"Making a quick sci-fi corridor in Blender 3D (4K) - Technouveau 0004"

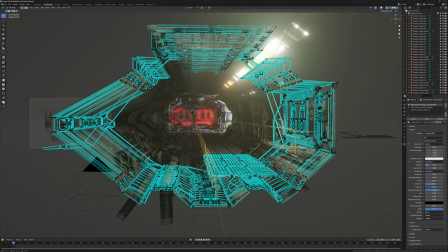[12:01]
So the first thing I'm going to fix, the first thing that i'm not satisfied with is uh the fact that the the new shape of the whole space
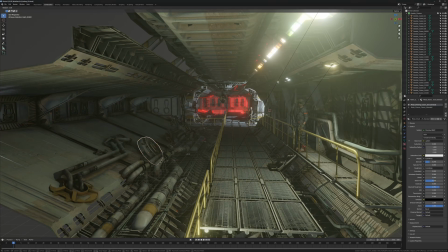[12:10]
got a little too uh simplified somehow it didn't really it didn't really have the dynamism i was looking for when i originally started this uh
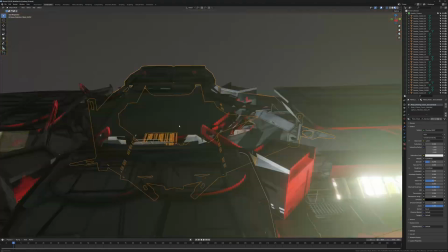[12:18]
this build here so i like the idea of having one of the walls be kind of close to the
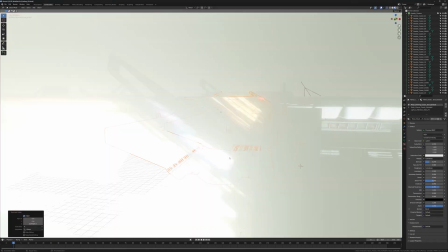[12:24]
walkway and then having this odd recess in the other i find that works pretty well so
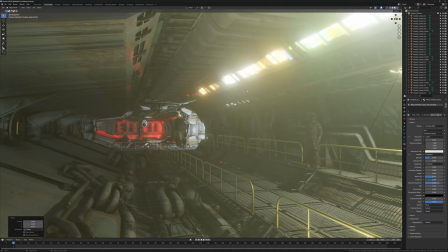[12:31]
that's what i'm doing you can see here that i'm also considering
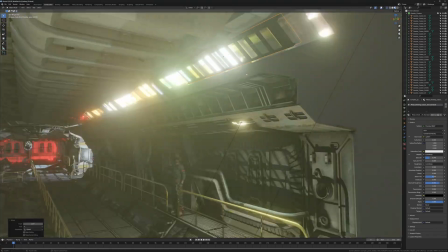[12:36]
reconsidering what to do with the lighting i felt the lighting was a little bit immediate i would say and here i'm
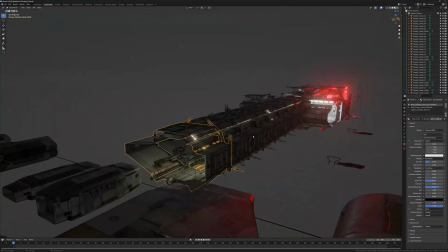[12:43]
playing with some some ribs again on this to get sort of that the feeling that when the light dissipates down
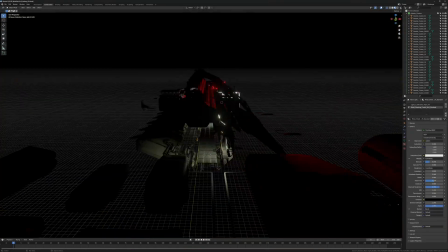[12:50]
through the hallway it it will change its appearance based on how thick these ribs are.
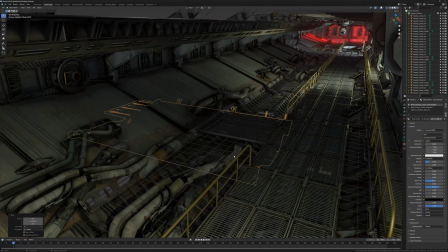[12:56]
The next thing I'm doing is playing with the walkway itself. I wanted to add a bit of an intersection closer to the camera.
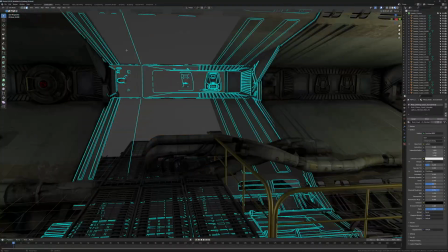[13:04]
So in having made the hallway a bit deeper, I have space for a few more details.
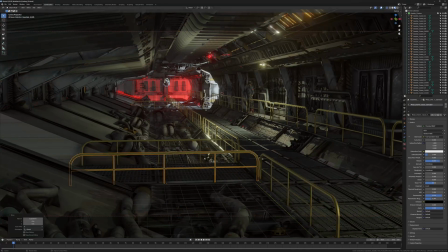[13:12]
Again, this modeling is just really sloppy. It's just to get the idea across.
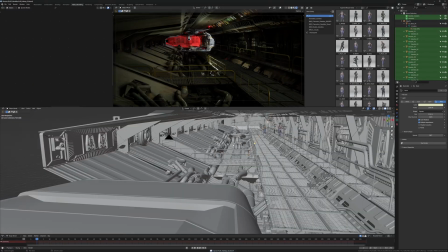[13:17]
yeah I think this has an interesting sense of dynamism for the hallway
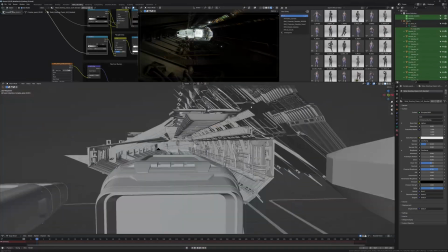[13:24]
I think the red lighting is a little too obvious and I'm trying to whitehance that to make it a bit more neutral
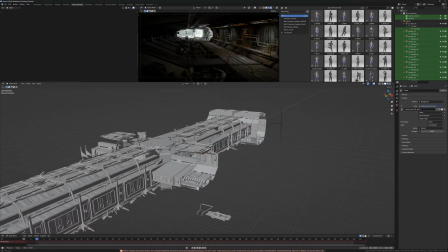[13:35]
you can see I'm playing with the geometry I don't really give a damn because I'm just
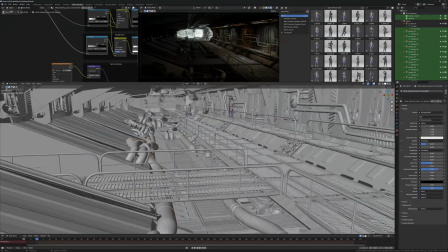[13:41]
not duplicating it but instancing it which you know you can do that quite a bit in Blender without any trouble so
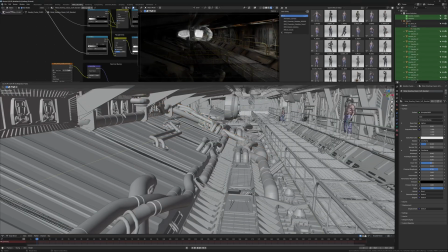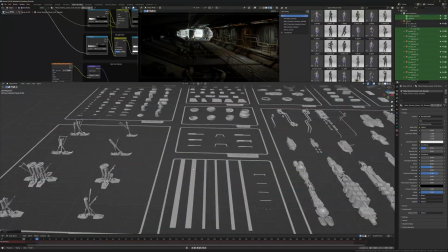[13:54]
i feel like down here on the left side of that white cutout that the the white lighting makes to the end of the hallway that's an interesting opportunity for some geometry
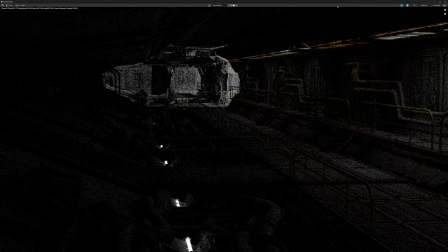[14:01]
i'm also getting some some lights that i can add to make a bit more of a dynamic composition where we have sort
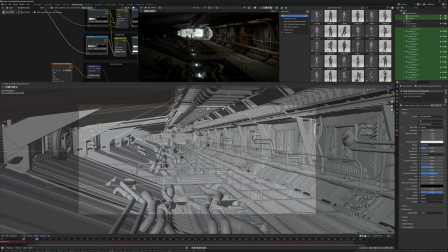[14:09]
of a line into the distance you can see i'm placing the character where these laps sort of land and
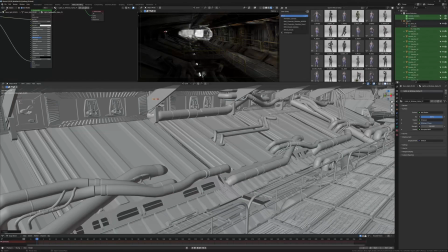[14:15]
then we have a line of the lights on the the upper right hand they They sort of bleed the eye down to the bottom.
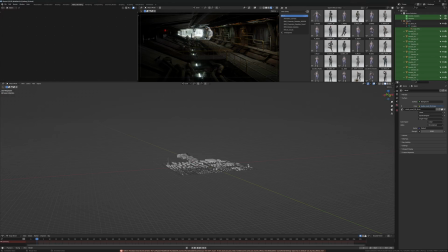[14:21]
And I think this is an interesting composition. I add some red lights over to the left side.
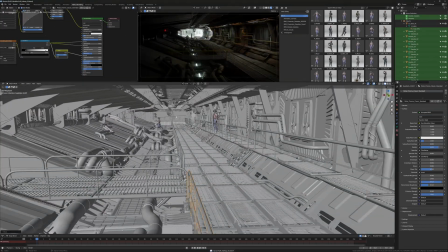[14:26]
You can see it has sort of a, leads the eye a little bit, makes you wonder what exists in the darkness.
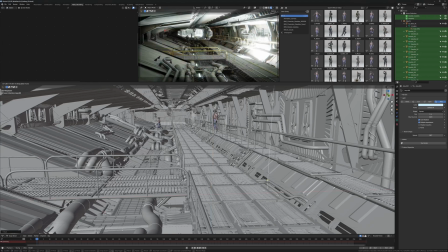[14:32]
I figure it's time to play a bit more with lighting just to be on the safe side that I've made the right choices.
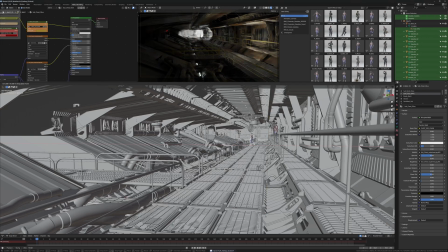[14:41]
Make sort of a grungy, alien-esque, orange-brown light over here on the right-hand side.
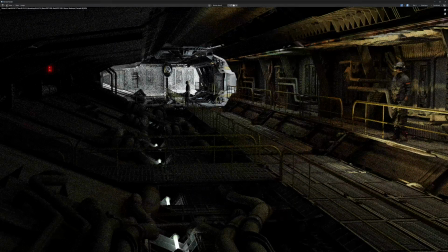[14:48]
to cast some of those shadows we saw earlier.
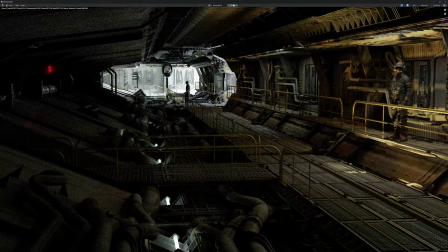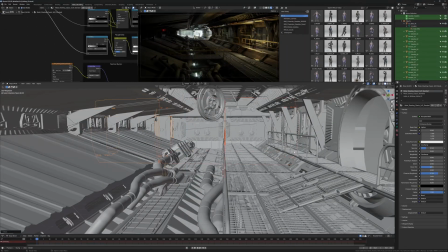[14:56]
Moving some clutter. I feel like this hallway down here can use a different shape.
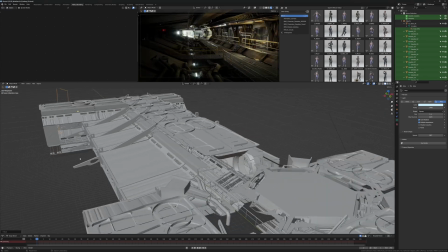[15:03]
I also decide to, I like the cutout of that lighting in the intersection in the middle.
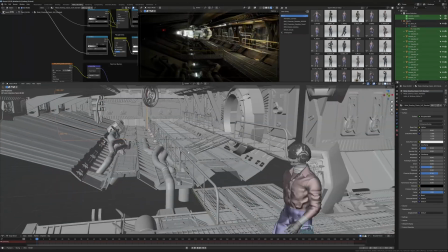[15:08]
And in that sense, I choose to put the white light at the bottom hallway over to the left side,
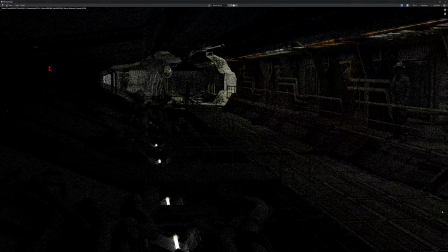[15:14]
again, to make an even more dynamic composition. You can see that it's like a triangular composition leading the eye down up to the top left
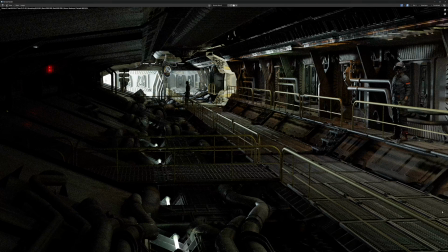[15:23]
and then sort of having dots of interest as your eye moves right. The guy, the intersection hallway and then the last guy over on the right-hand side.
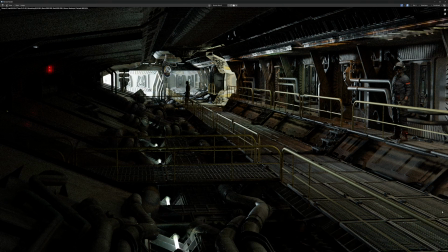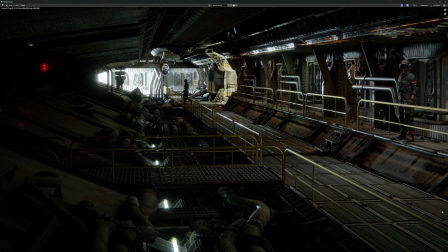[15:44]
And that's really it. I think it landed in a much better space than where it started. And that said, you can see there are a few issues.